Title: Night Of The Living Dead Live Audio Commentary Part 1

And you get a sense by the music and the lighting and the way the camera is angled that Ben's in real danger here.
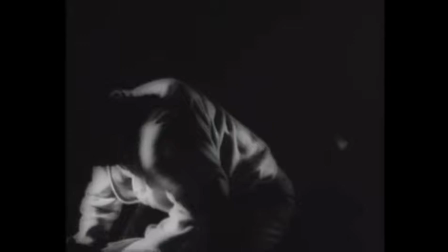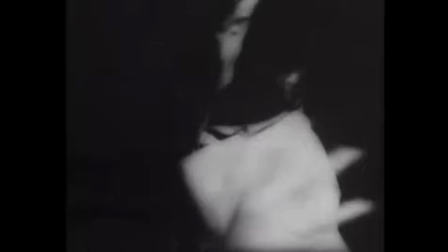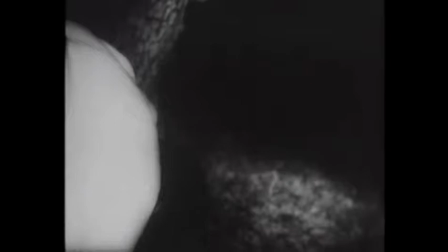1024s
All he has is a tire iron, I believe. That's all he's armed with.
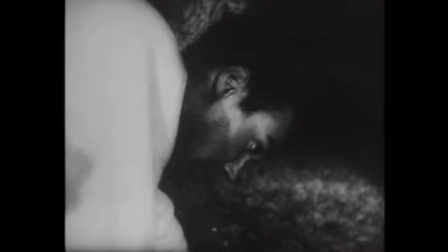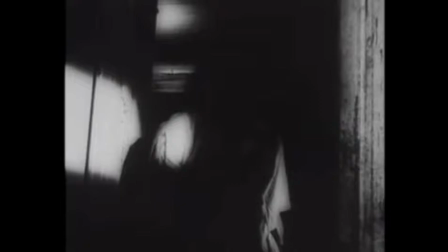1036s
This movie definitely is a child of the 60s. It's a child of its generation.
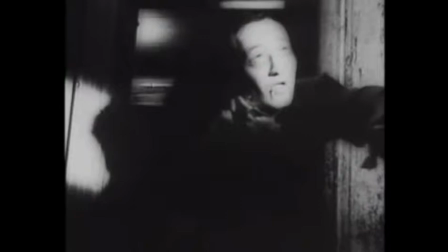1042s
It's very independently made.
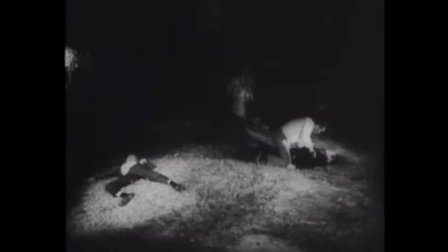1045s
Low budget, very artsy, not your typical horror movie at the time, which by the time the 60s had rolled around, it was beyond like the golden age of horror, and it was into like really schlock and exploitation.
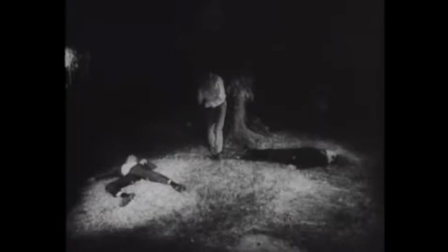1057s
This, I really wouldn't count as an exploitation film, but it's definitely more of like an artsy, but there's still the gore aspect along.
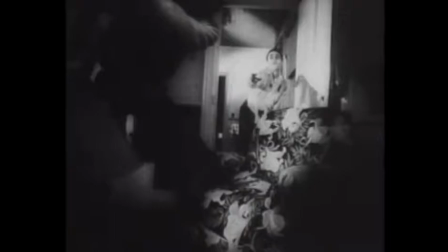1066s
It's still freaky AF, but it has more of an art appeal to it that you can tell that Romero was probably right out of college,
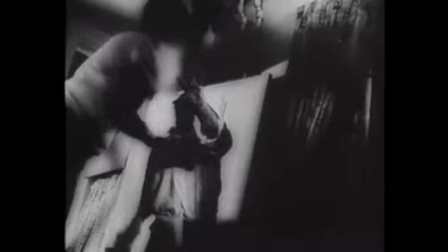1074s
that sort of thing, or a couple of years removed from it, and learning as he went, pretty much learning on the job.
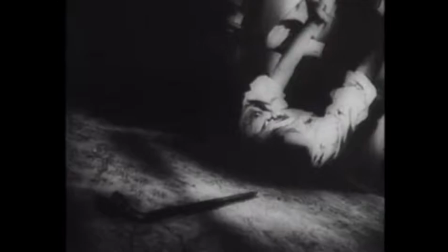1083s
He knew the tropes he wanted to go with, and he was just following them.
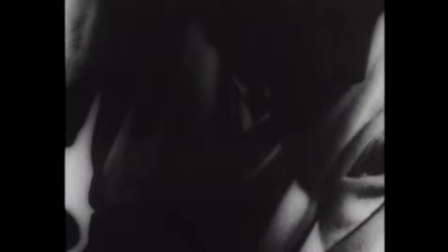1087s
But another aspect I mentioned, it was the late 60s, and we were a couple of years past the civil rights movement.
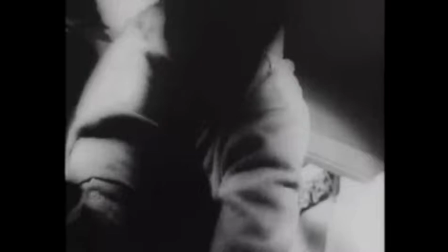1096s
They were alive and well at the time, but even then it was super uncommon to have a black actor be your main character,
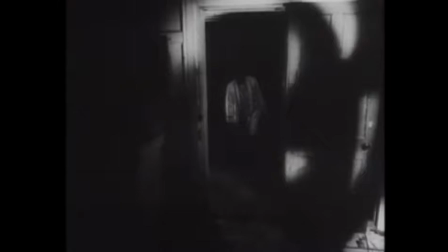1102s
and here we are, George Romero cast Dwayne Jones partially specifically,
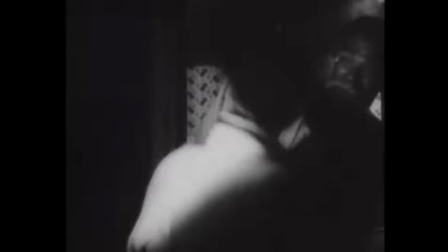1108s
in that role because of that. I think initially he said he did it just because Dwayne was the best actor,
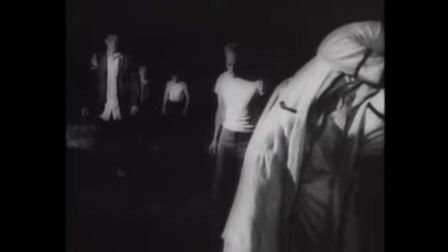1114s
and he is a really good actor in the role, but he said initially he chose it as more of,
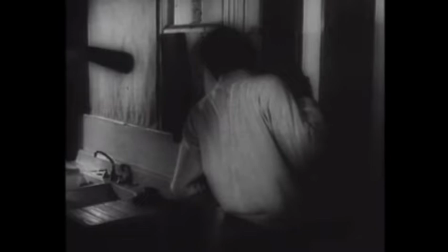1121s
rather than playing it up, that Ben was being played by an African-American, that they would not make a big deal out of it that way.
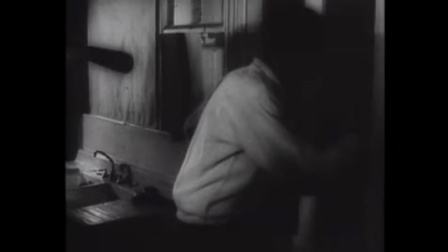1129s
Everybody would just, you know, be like, meh.
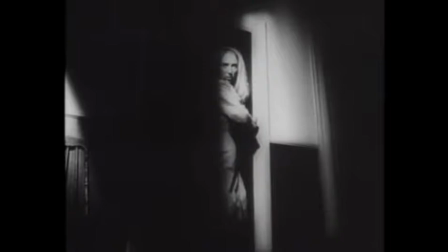1131s
NBD sort of thing, but then after the fact, I'm pretty sure in more recent, before his death interviews, Romero would say that
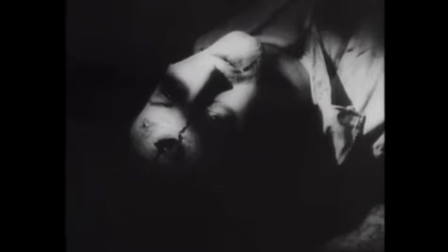1141s
he wished he had played it up a little bit more and made a bigger deal of it,
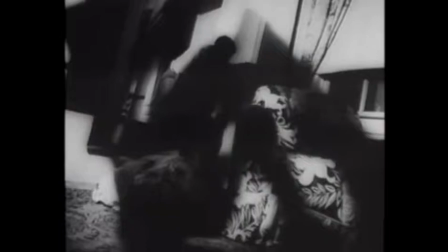1146s
and I'm pretty sure Dwayne Jones said the same thing in interviews after the fact and closer to his death. Ben taking care of business, and Barbara still Barbara.
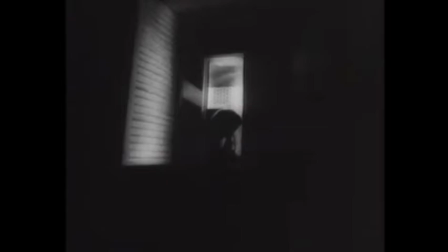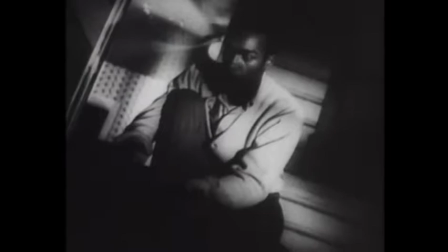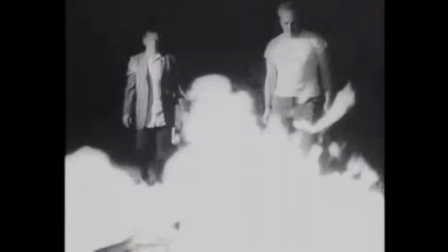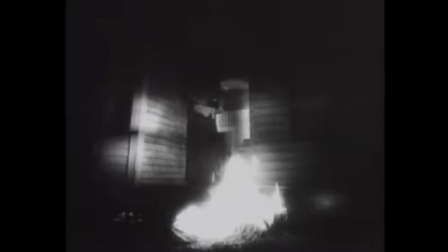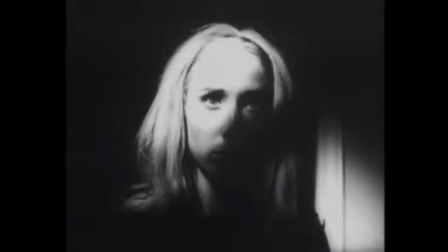1204s
Just light them on fire and keep those zombies away.
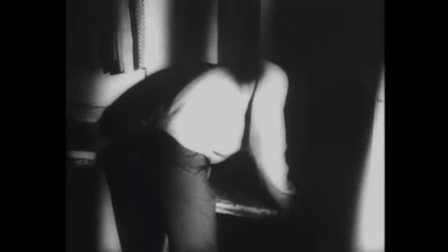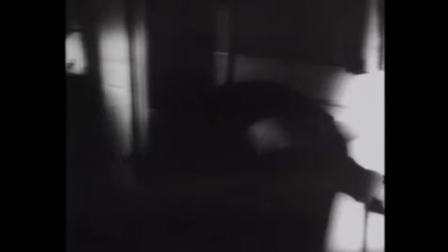1213s
As much as there's a lot of music in this film, we also get a lot of scenes that are quiet like this, where we get to know the characters, we get closer to the characters,
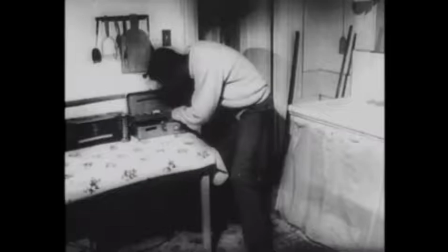1222s
and we can feel that we're in that same situation. Get some more lights on in this
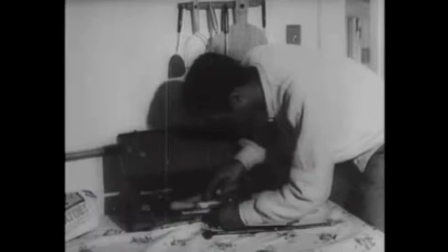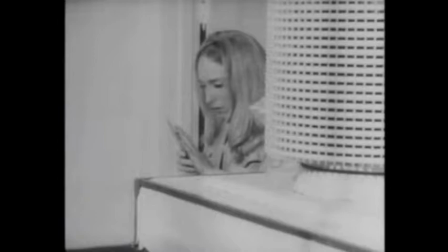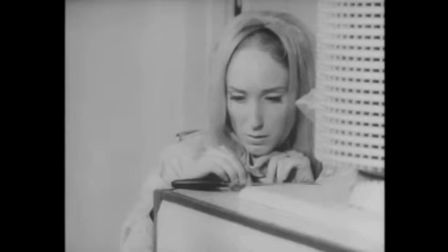1241s
house. I apologize for the quality. This is not the remastered version. It's the downloaded version.
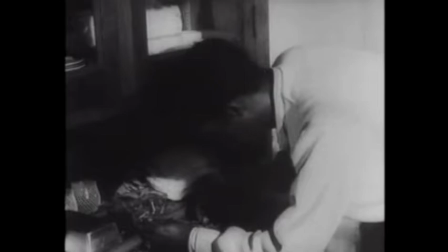1245s
That way I can use it as a public domain movie to change it whichever way I want, add my voice to it, and I'll make it my own thing.
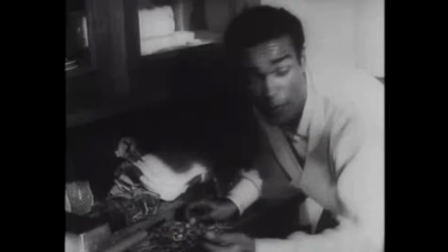1254s
And I hope you're enjoying it.